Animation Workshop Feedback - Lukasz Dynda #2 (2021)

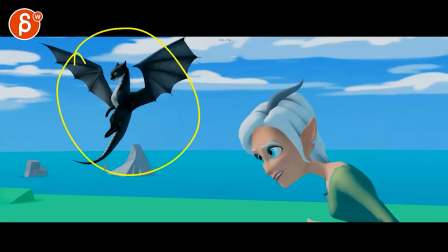(4:14)
but now it feels like that's a huge dragon, and they must be really far away from her.
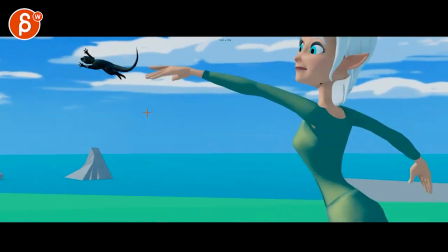(4:18)
So basically what I'm slowly saying is that if there's anything you can do, and even if that means that, I mean, what is this guy doing?
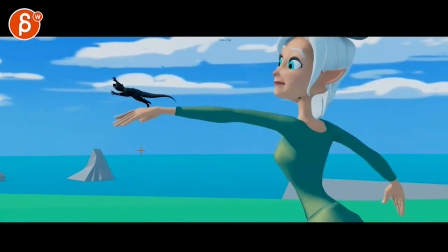(4:26)
He can still magically jump and move over.
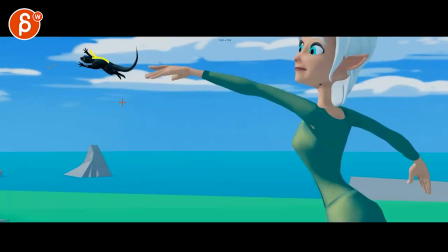(4:30)
Even if you see, maybe there's a mix between this and that, where we can see this,
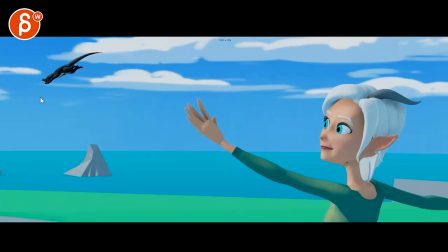(4:38)
it just has a silhouette halo that's orange, and that's the magic that makes it fly without wings. And you get a view of this black silhouette getting like this tiny, if that makes sense.
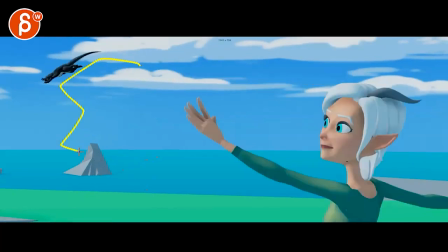(4:54)
So you can really understand the distance of, this is how far that little guy went while glowing a bit more, and then this happens.
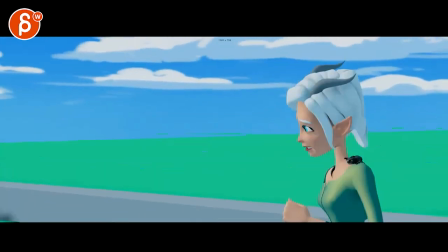(5:03)
That is my way too picky. This is just me. I was watching this. This is all cool.
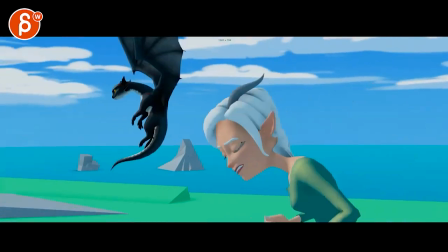(5:08)
I love all this, love all that. Like, whoa, wait, what? Went from here.
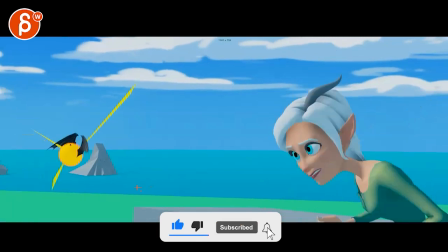(5:13)
This felt like it's on her right shoulder, and then suddenly it's over there. It's not huge to me.
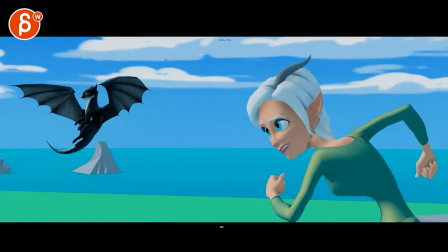(5:19)
It's not like a shot breaker.
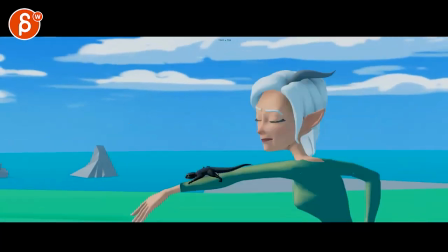(5:21)
I'm sure it'll be just fine, but I wanted to throw that out there as a first impression for this, and maybe you have a cool way of making that work.
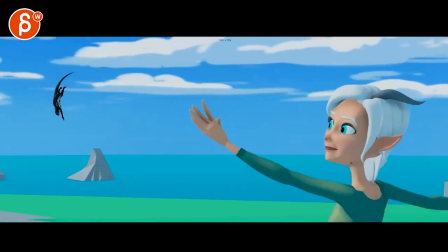(5:30)
But again, it's not like you watch this and then you go, hold on, and then you completely stop the shot.
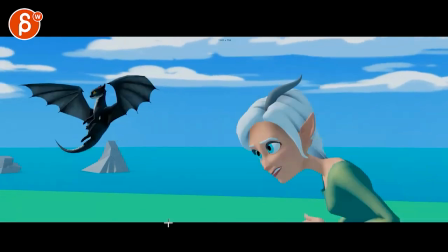(5:36)
It's just a bit of a nose wrinkle, but not huge. But I love that.
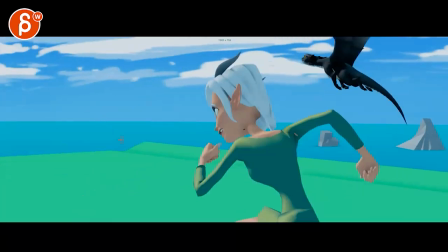(5:43)
Getting into this.
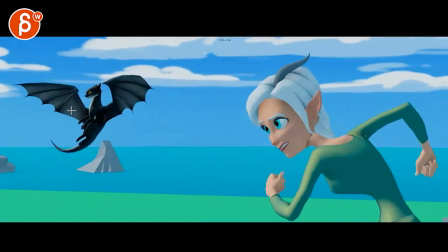(5:47)
Actually, I just opened that rig yesterday. Lots of cool stuff in there.
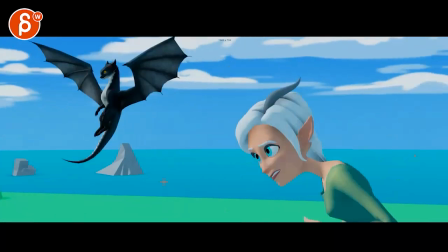(5:54)
Love all this. You get to see the flaps. She takes over.
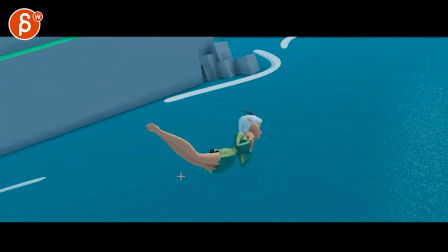(5:59)
We turn into that. That's all cool. There's really nothing else.
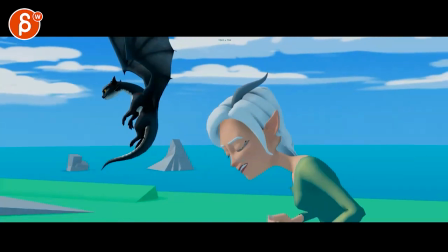(6:06)
That's a cool pose. I just be careful in terms of that expression.
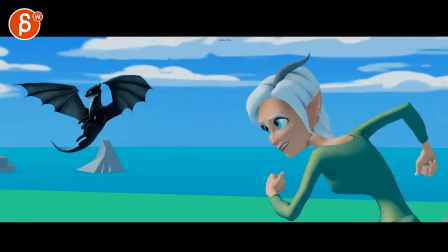(6:11)
I think we talked about that before. You know, kind of the worry, bit of a worry look, and then that is almost too serene.
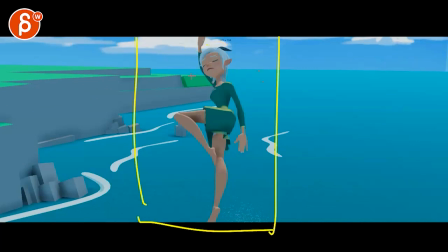(6:20)
Like this could be top view and she's sleeping. It's kind of how I sleep sideways, my leg over. But you know, she's got a pillow here. There's something about this that I'm not quite connecting.
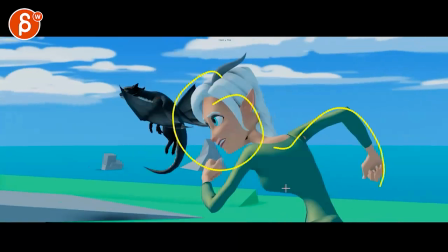(6:33)
Not connecting, but it just seems like a sudden change from all of this and that and her leaning forward and all that going into that.
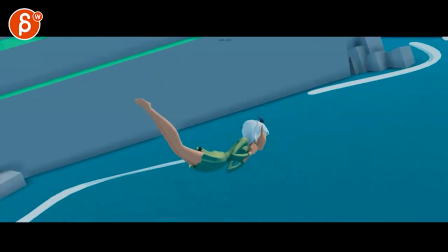(6:40)
It just feels like she's so sad and half asleep, half dead. And then we're back to this.
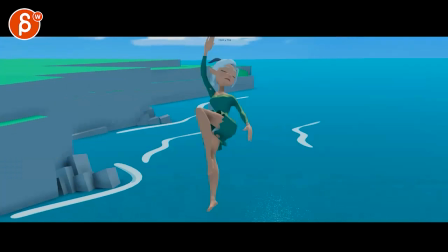(6:47)
There's something where I would find in this expression something that connects this and this a bit more. I mean, it could even be this and just a frown, maybe. That's all cool.
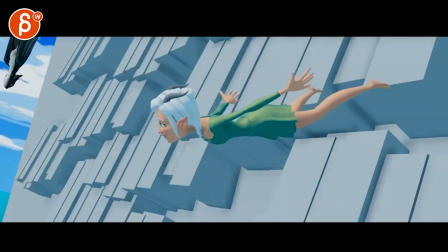(7:03)
I love all this. This really reads well. I prefer that a lot more than what you had before.
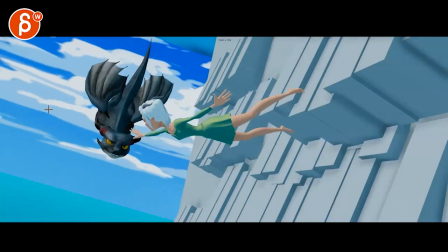(7:08)
We still get to see it sideways in a cool pose. Comes into this.
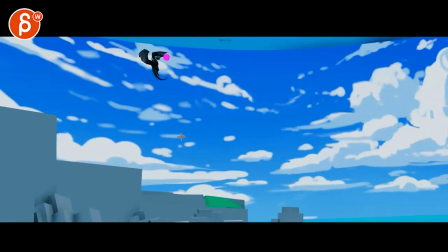(7:14)
And then the second thing is again tiny. I'm not sure you want to go that high without tilt and pan with a slight adjustment.
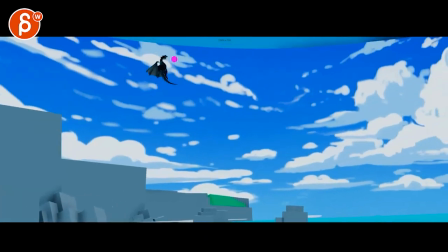(7:22)
I know we're kind of calming down the camera, loosening it up a little bit, which is cool.
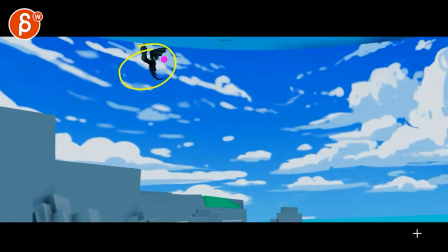(7:27)
I just wonder if we need to be this high and this far.
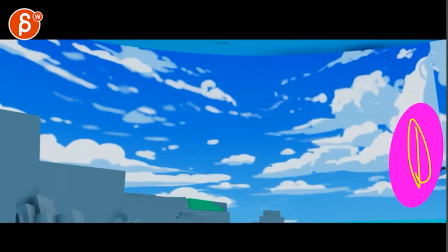(7:32)
We're really edgy here. Now, I also have this here, so if I bring in the full frame, I think personally we could do something where
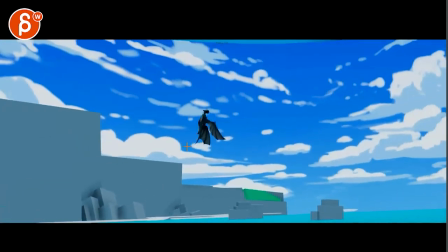(7:43)
even on this, that slowdown and that is less like this, but more here.
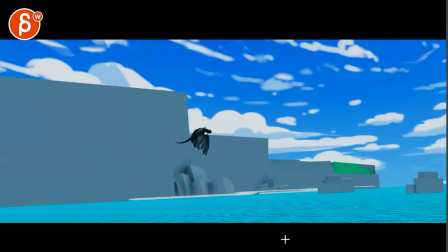(7:54)
Because I feel like with the flaps, not quite buying the lift just yet.
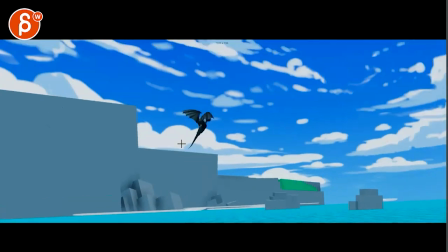(8:01)
I know the character's flapping, but with that, I feel like if the wings would be out flat, then you would get a more believable, well, I'm just gliding up there.
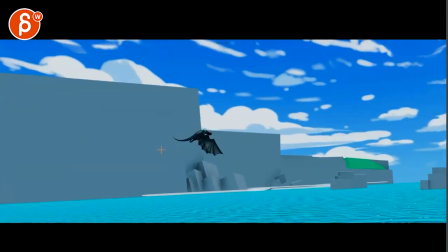(8:10)
But there's something about the flaps in here in terms of the path, whereby now I feel like that dragon will be here.
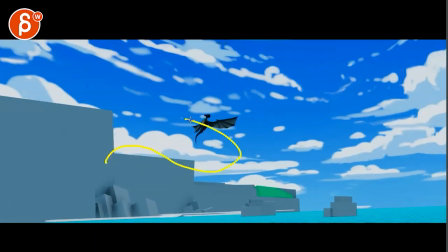(8:18)
But in that way, you will go and you would end up here.
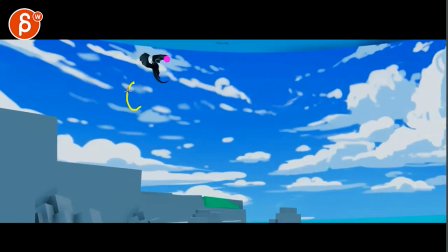(8:22)
I think this would be a nice position. So your dragon is actually here, and then the exit is here.
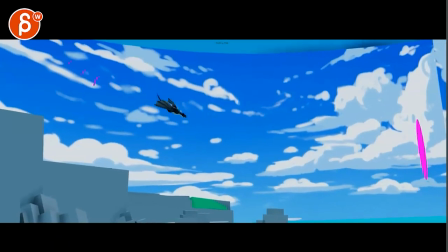(8:34)
You still get to do what you have here. That's all cool.
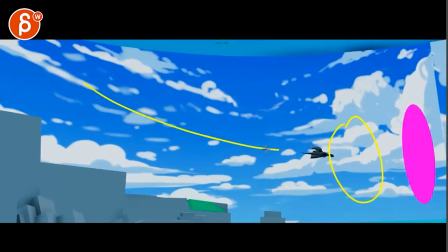(8:41)
And I like that. That definitely helps to sell that immediate acceleration.
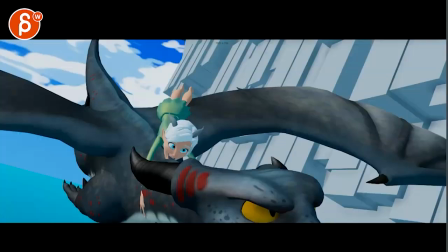(8:46)
But yeah, it's just more of a framing thing.
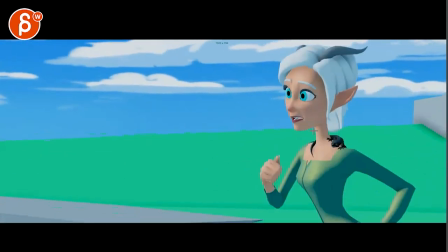(8:52)
Now, once you spline this out, we'll see how it will really feel with her going up and down.
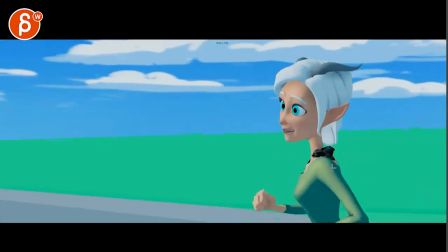(8:57)
You might have to start adding a little bit more stuff to it, to that little guy holding on and bobbing up and down.
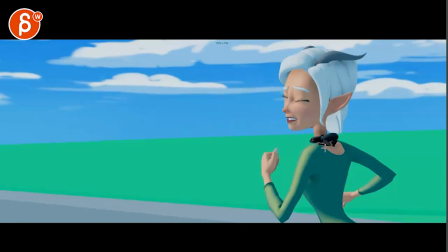(9:05)
Definitely love this. I would just take this idea and keep going, even if it's like a little adjustment, a little tail bounce up and down.
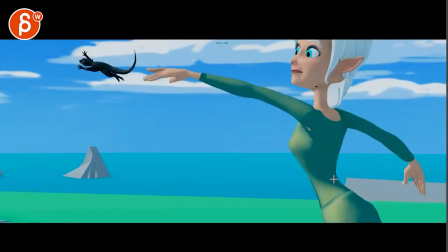(9:13)
That's all cute. That's all great. Definitely read it.
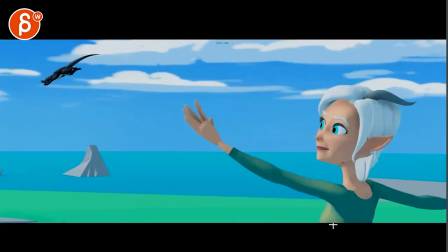(9:18)
It's a good color contrast.
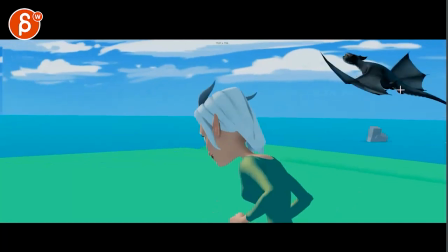(9:24)
The only thing here is maybe I will keep this a bit more level.
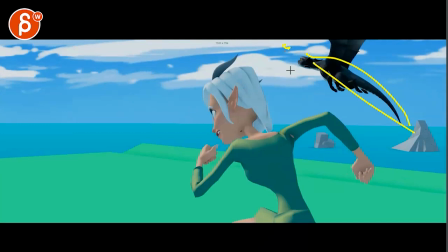(9:32)
There's something where I feel like with that look up in that angle, by now it would almost be a bit higher.
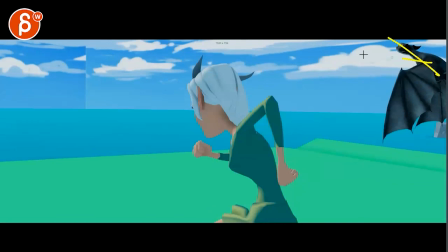(9:40)
It feels like it's that angle, but it's still traveling fairly straight.
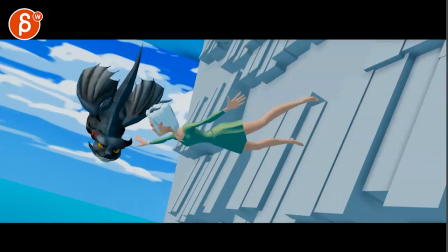(9:45)
And given that it's coming down here, I think it's, I don't know if we need to somehow,
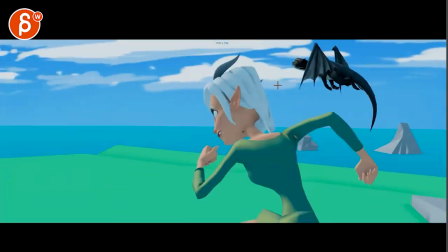(9:51)
because to me it's also, it starts here, it does this, and it would be nice to then do that,
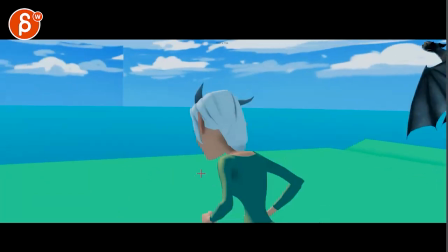(9:56)
and almost this, and not stay in this up.
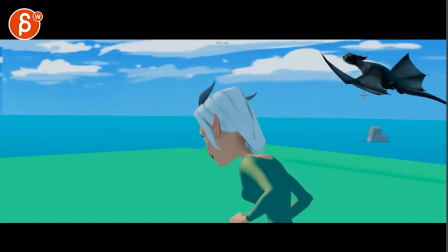(10:02)
It's almost like it has a lot of difficulty of rising up despite trying and being pointed that way.
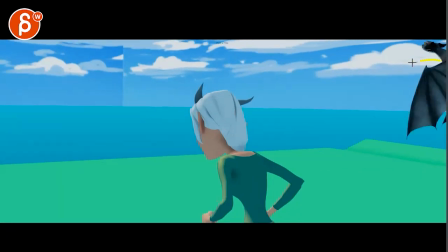(10:07)
I think by now we can be okay. Bring even that head almost a bit down.
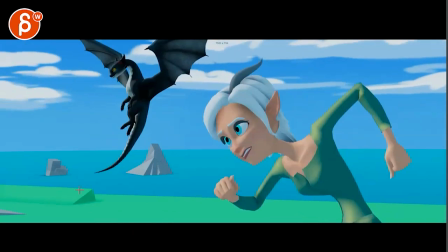(10:16)
That's kind of that. I think that's kind of that. Love the set. Camera's great.
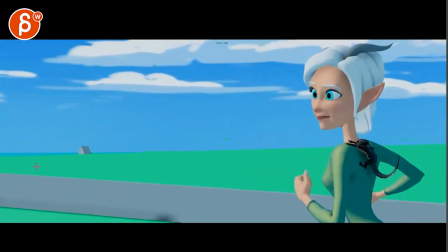(10:24)
Love all this, how that set piece, all that starts to kind of,
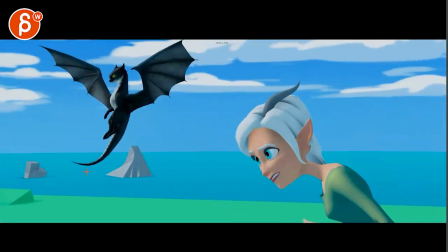(10:30)
and then reveals this, and because it's so far away, it kind of stays put. It's just in terms of scope in the landscape, it's great.
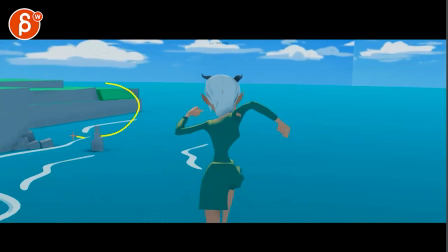(10:37)
Even stuff like that in terms of just how it's built. I love all this.
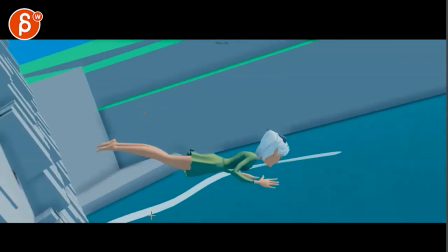(10:42)
So cool.
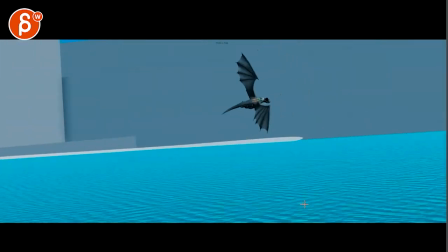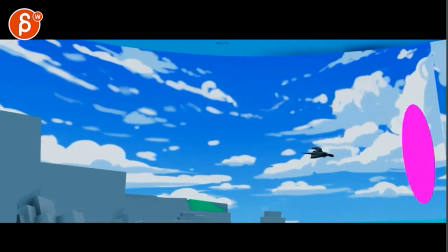(10:50)
Yeah. It's all very cool. You might even experiment with something where instead of,
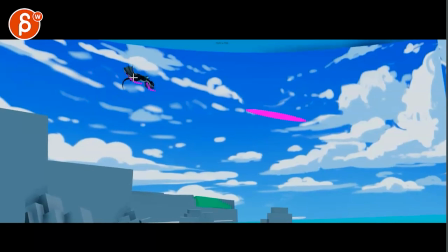(10:58)
I know there's energy and all that stuff going on, but instead of like that, a little bit of a, where it's that energy starts and starts and starts and then really kicks in here.
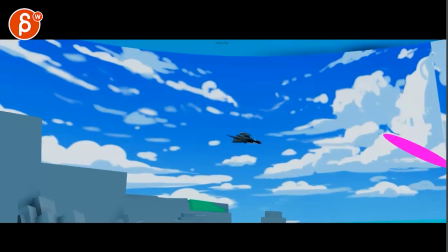(11:12)
To have just a bit more of a flow, a bit of a timing change where right now that feels fairly even.
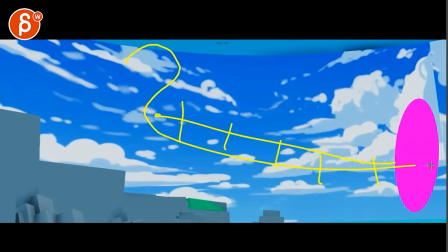(11:19)
So kind of just playing around a little bit in the and really starting to accelerate towards the end,
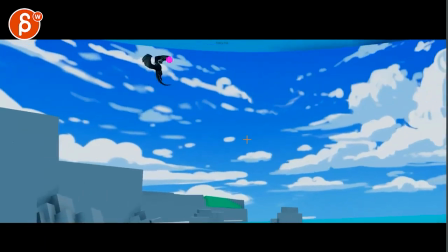(11:25)
and then I mean you could even potentially go crazy. I wouldn't say do it, but as it goes like this, a little bit of a roll.
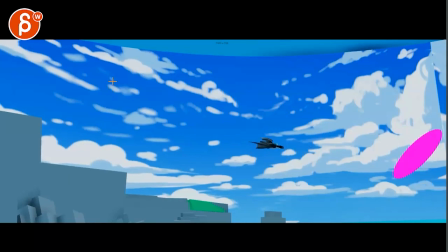(11:36)
So then it would be belly up and the belly down. It's like a little extra flourish. Just thinking out loud, something interesting.
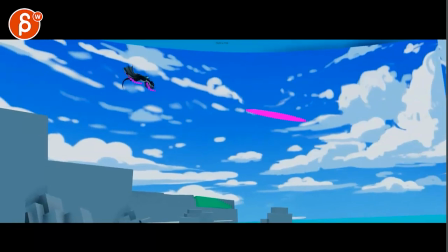(11:43)
It might be too much. It might just be, all right, that's really showing off. But it could be something where it's tied in with the effects.
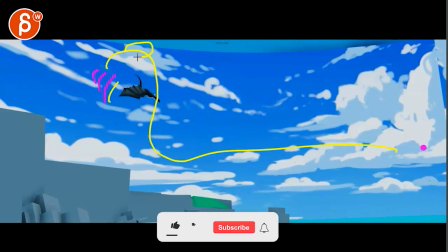(11:50)
So as it does that path, there could be then effects that kind of twirl and, and stuff like that.
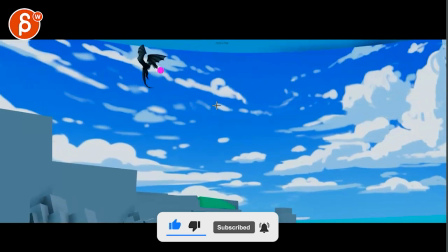(11:56)
I don't know how far you want to go with that kind of look. And then, expanding that psych there.
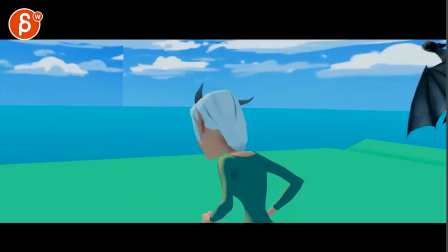(12:04)
Watch out for your seams. But that's kind of that. It's really, really, really cool.
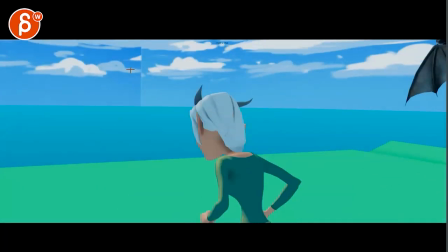(12:10)
I'm such a fan of this. I love it. And that's it. Thanks. All right. There's an email. You can sign up. You can start whenever you want. You can submit whenever you want. You get 16 submissions. Either way, a like and subscribe would be awesome. All right. Thank you.